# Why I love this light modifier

Good morning. Today I wanted to talk about lighting because of all the skills under the filmmaking umbrella I think it's both one of the most important and also the least discussed. The goal this year is to improve my ability to paint with light and a big part of that is learning how to use new tools. One of the most interesting ways to modify light is with a projector lens. The concept is pretty simple.
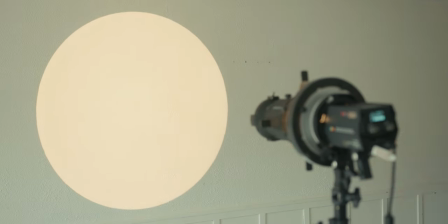You have a light fixture that throws a normal wash of light but if you install a projector lens on the front you're basically focusing the light into a tighter shape which can be cut and modified further. That's essentially it. The fun part is you can insert these little gobos to shape the light into really specific patterns.
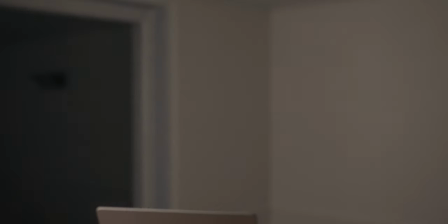In my normal talking headshot I usually run a key light with a soft box as close as possible to my face without it creeping into the frame.
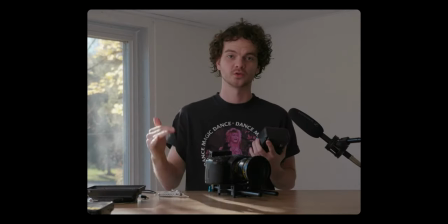Before now I've only had access to one light so I do my best to shoot while the Sun is out to provide a little bit of visual interest maybe even the occasional hair light if I time it correctly.
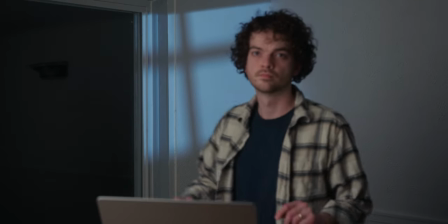Now I can simulate morning light spilling in through the window with a window gobo. For b-roll shots you throw in the blinds pattern and give some texture to a shot.
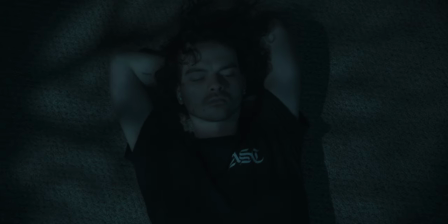You can use the foliage pattern to throw some texture, maybe even offset the white balance to make it look like moonlight.
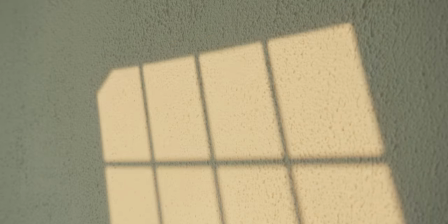You can even adjust the focus of the light to soften or sharpen the edges of the pattern too, and it's as easy as adjusting the built-in slider control on the front of the unit.
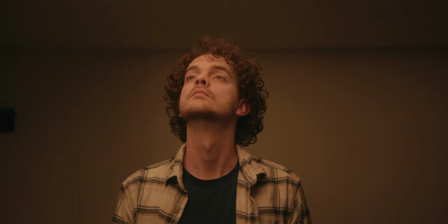There's also other weird ways a projector can be useful. Say I want a wide source directly above my head on a low ceiling like this. I don't have the grip equipment or any flexible matte lighting, so usually this would be almost impossible, but with a projector you can set the light up at an angle, cut it to the right shape,
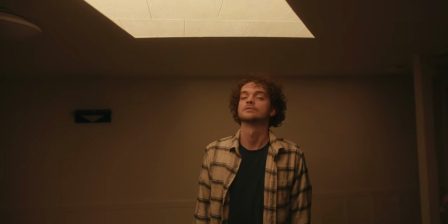and you're good to go. It doesn't have to be right above you either. You can use this to bounce light everywhere, or even use one as a hair light and a key at the same time. There's basically an endless amount of things you can do with the projector. The problem is, it seems like they all suffer from at least one problem. Either they're super cheaply made, super expensive, or proprietary to a specific light fixture. I've always wanted one, but either didn't want to invest a huge chunk of cash or was apprehensive from bad reviews but i finally found one that does its job really well for less than 400 and it's from ifootage whom you probably know from their excellent support equipment and magic arms the kit comes
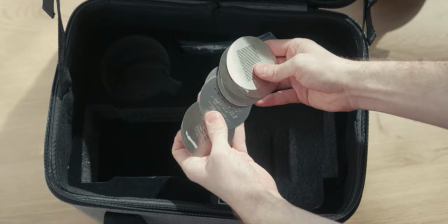with a nice carrying case the projector itself a gobo tray a whole bunch of gobos a gel holder and a couple gels to play with the modifier
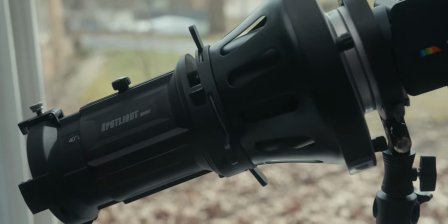itself is made of metal and it feels really nice and solid especially the bowens mount i'm definitely not concerned about this thing breaking anytime soon.
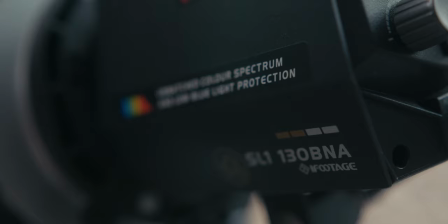I also have the Anglerfish SL1 130 BNA light fixture. It's really bright, tiny, super well built, and really fun to use.
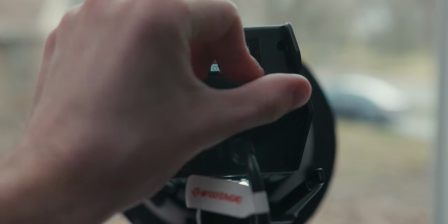And it's bi-color, which is really helpful. I wish I owned like three of these and a whole bunch of those Anglerfish light fixtures. The whole setup is affordable, fun to use, and very capable. Once you start using your projector lens and your setups, you'll find uses for them all over the place, and this eye footage model is my favorite one out there right now. I'll be using it a whole bunch in the next couple of weeks so i hope you stick around thanks for watching i appreciate you and i'll see you soon